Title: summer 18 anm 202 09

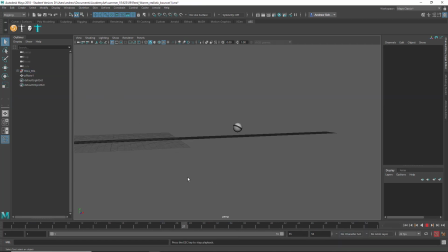41:37 This is more unrealistic bounce. Yeah, that's good. That feels pretty real to me. I like that you got the rotation right at the end. And I like there's a bit of a feeling of randomness in there, which can be good for a real ball.
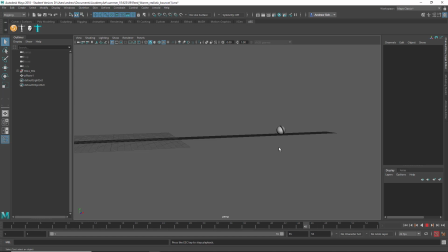That middle jump does seem to jump forward. This one right here.
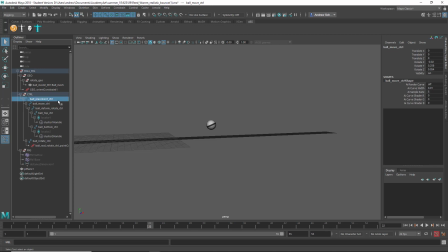42:12 Pretty quick, but where's your ball top control? What? You put it on that? Interesting. You're supposed to put it on like this one.
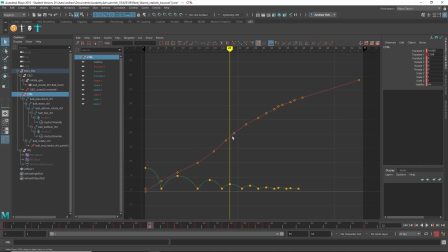42:31 Yeah, I mean, you kind of. I guess if you like the kind of randomness, this is sort of good. Sort of going a little slower here, and then it speeds up in here, and then slows down again.
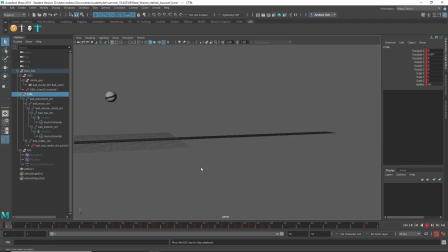42:45 Well, that's all right. That gives it that kind of makes it feel sort of real that it's a little random.
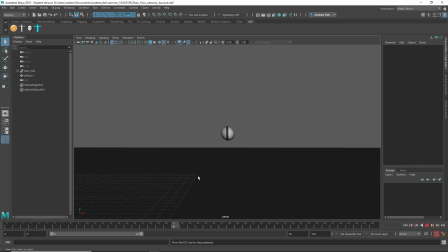42:52 I think it's good. Okay, this is Yujin. Yeah, I think that looks good.
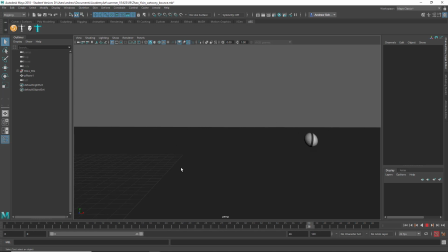43:04 I might tone down the squash and stretch a little bit, but it looks pretty lively.
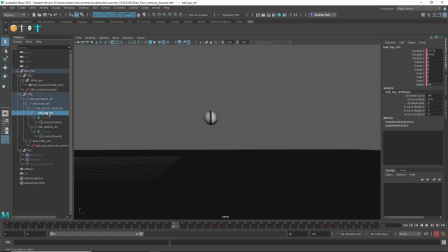43:14 If you wanted to do that, you can take this top control, and let's look in the graph editor, and
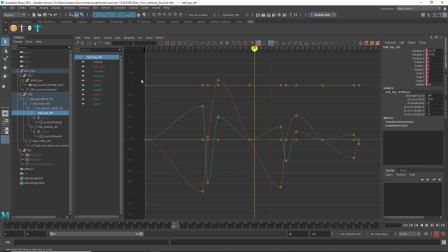just take all of these and R for scale, shift middle mouse drag, and just pull those back a bit.
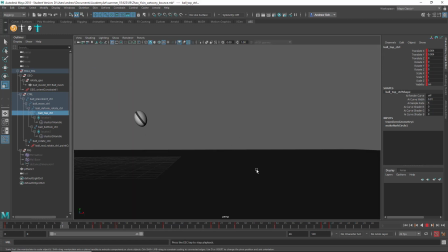And
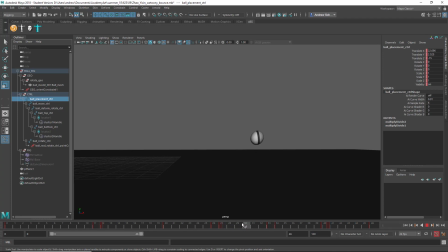just check that Y translate curve too, because there's something.
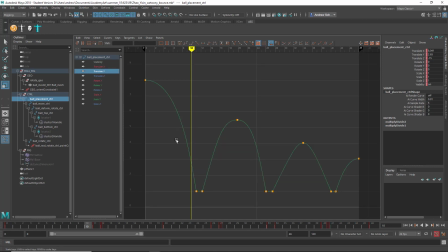44:10 Whoop, wrong one. That's alright. I mean, maybe. Whoops. Okay, it needs a little bit more. Oh yeah.
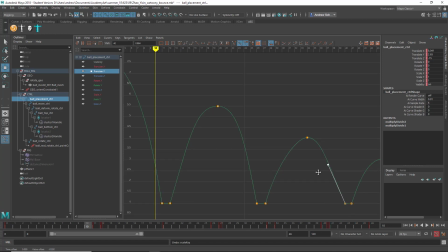44:28 Need a little more rounded here, kind of. See if you like that better. What is that, locked or something? Oh yeah, there we go. That's better.
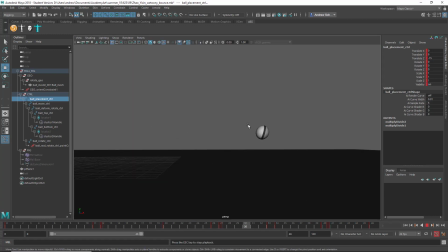44:52 I don't know. It's probably not going to be much different. Maybe a touch different. I think I like that a little bit better. Okay, yeah, that looks good. Okay, this is Yujin Realistic Bounce, and
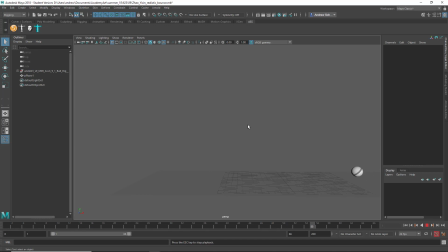45:08 Yeah, I think it looks pretty good. I think for realistic, maybe you want to make it feel like it's hanging a little less on these bounces.
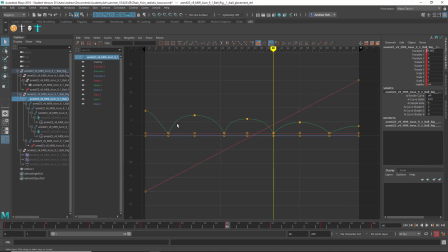45:19 So yeah, see how it's kind of flat on top on those Y translate curves? I think that's actually a bit too much now for a realistic bounce. So I might kind of, tone these down a little bit. And I think that'll look,
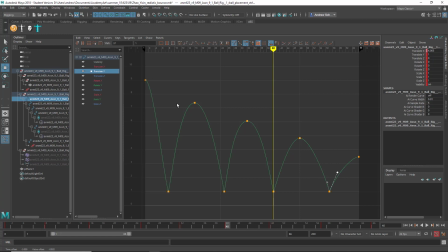45:41 a little more realistic that way.